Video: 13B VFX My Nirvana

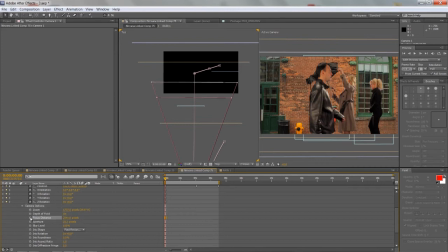32:41 So we'll put it up here, and we'll keyframe it, since we're gonna have to basically pull focus essentially. And then we're gonna go to the end of the shot here, and we also want to make sure that we're focusing, because now we're focusing where the wall is more or less. So we want to take the focus, or even way beyond that.
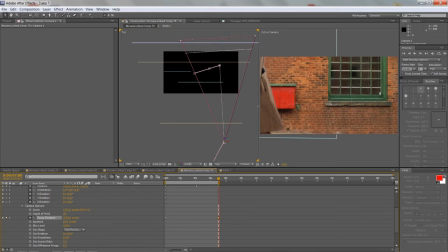32:59 So we want to pull it back, the focus distance, and make sure that we're still focusing here where the girl is. So more or less there, and we can go, so for example, halfway through, and just double check that that focus stays with her throughout the whole thing, and it looks like it is.
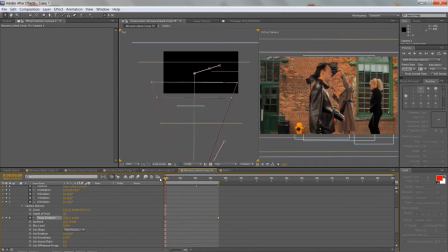33:18 So now the cool thing is, if we go and we'll make this full screen again,
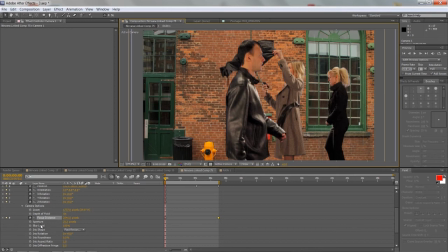33:26 if we since the the depth of field is turned on, if we increase or decrease the aperture, you're gonna see how, you know, the effect of the depth of field, how it's gonna look. So so right there, it's creating a pretty cool effect. And now as we're gonna get closer,
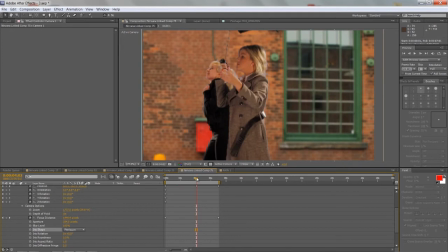33:44 you're gonna see that everything else is gonna go, because if you know anything about depth of field, then you know that the closer you are to your subject, then the more evident the depth of field effect is. So we can see it now.
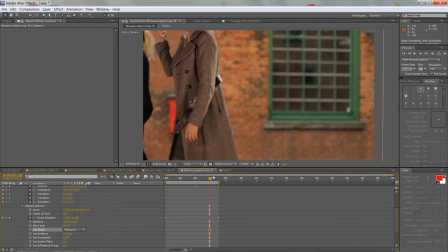33:57 She's still in focus, but now the background is really thrown out of focus as opposed to at the beginning of the shot.
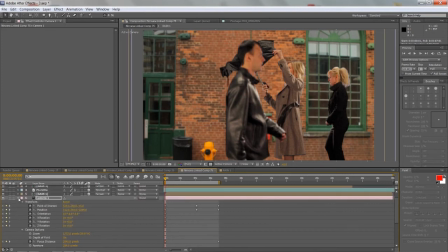34:03 So it kind of simulates this realistic looking depth of field. And we can apply our, let's say,
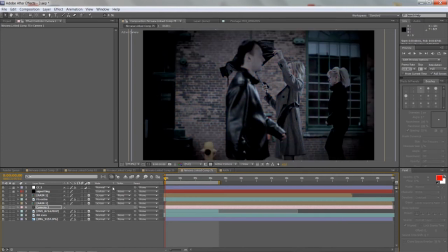34:12 vignetting here and our color correction, and this is how our shot looks right now.
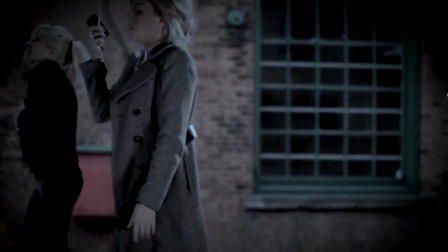34:17 And as you can see, it's a pretty cool effect that, you know, we were able to basically create this shot, you know, out of just by using, you know, a bunch of flat images and just,
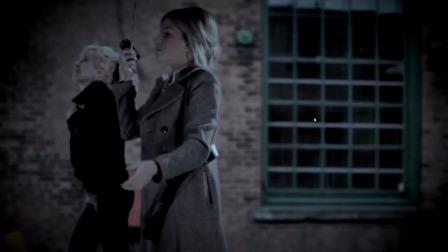34:25 you know, people walking on a treadmill and stuff like that. You can really create a scene that doesn't exist.
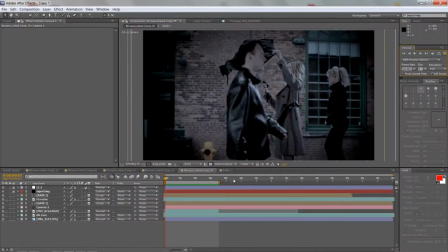34:31 Now, you know, in the final thing, I end up, you know, adding even more elements.
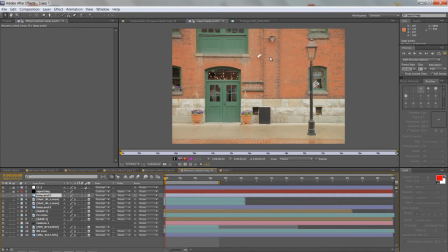34:34 Like for example, I added this lamppost, which is just, you know, from another shot of that street there. This cool looking lamppost, and I cut it out.
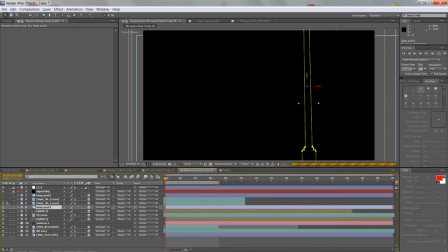34:44 When I actually put it in the shot, You know, this is sort of how it looks.
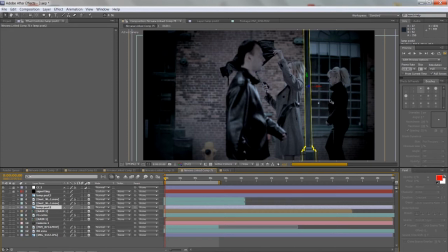34:50 And you know, again, you can adjust its position, you know, relative things. So for example, you can put it in the foreground here. Uh, you know, things like that, just to add depth to it. So I know that that's actually what I end up doing for a lot of the shots. Another thing I would add is, for example, this dust element.
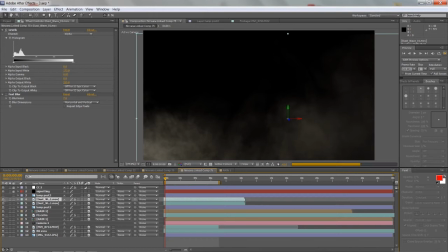35:09 And the reason why I added that is I kind of color corrected it differently, and then when I put it into the shot, this is how it is without it.
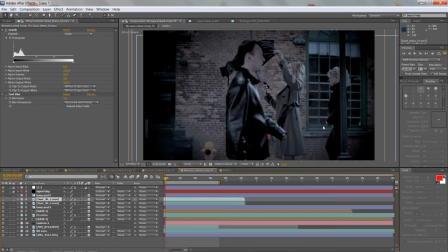35:18 This is with it. It's very subtle, like you almost don't notice it. But when you're watching the finished shot, which is this is what the finished shot looks like in the video.
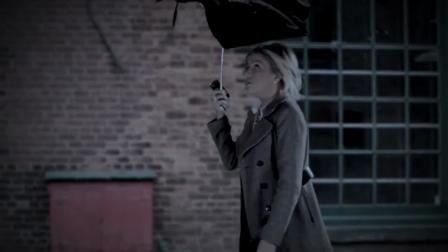35:27 It's a slightly different camera move, like I said, and that dust just basically helps kind of bring the shot to life,
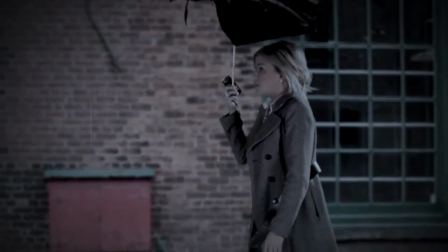35:36 and you know, just adds like another layer that makes it feel like there's actually this wind and things like that,
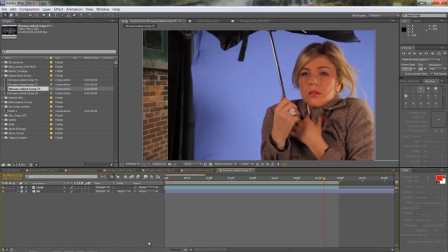35:41 you know, moving there for real on this location. Okay, so now for this shot, we have we'll start with these two elements.
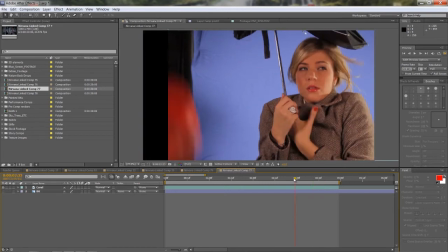35:49 So we have a shot
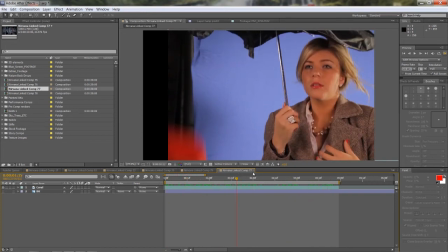35:52 of this girl walking, and again she's walking on a treadmill, so the camera is not moving relative to her. So we want to make it look like the camera is basically traveling with her as she's walking down this street.
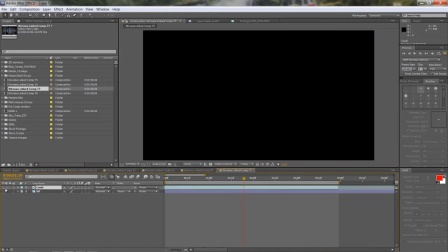36:04 So it's the same kind of business as before. We create a mask.
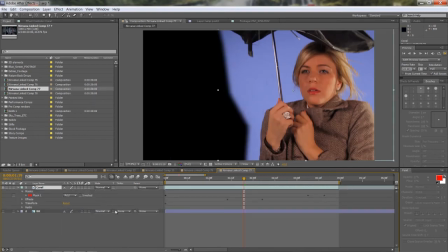36:09 It's the same as we did in the other shots. So create a kind of a garbage mask where we cut out the other stuff.
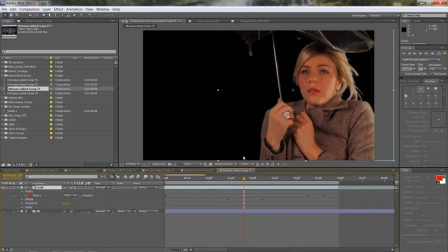36:15 We apply key light to key out the girl, play around with the settings,
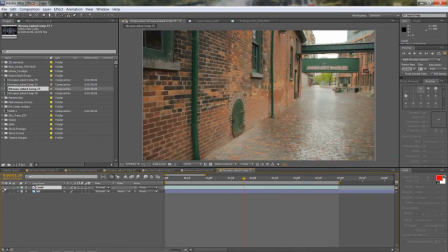36:20 and once we've done that, next thing we need to do is, because if we just simply put it like this,
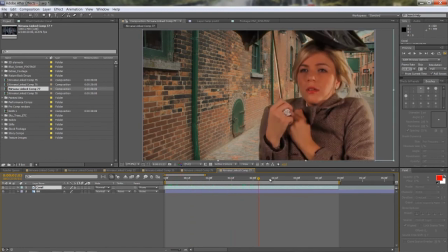36:26 and you know, this is all that happens, then it's kind of boring.
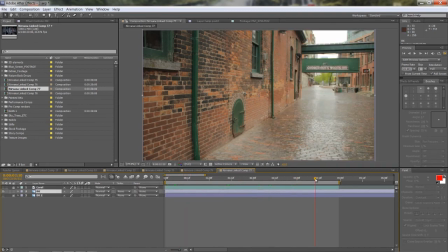36:30 You know, the perspective doesn't change, or we want to turn this into a 3D basically object. So the way we'll do it is we'll create these simple flat planes, and we're going to project the image, this image that we took, onto those planes, and then that in turn will create the whole illusion of, you know, of perspective change.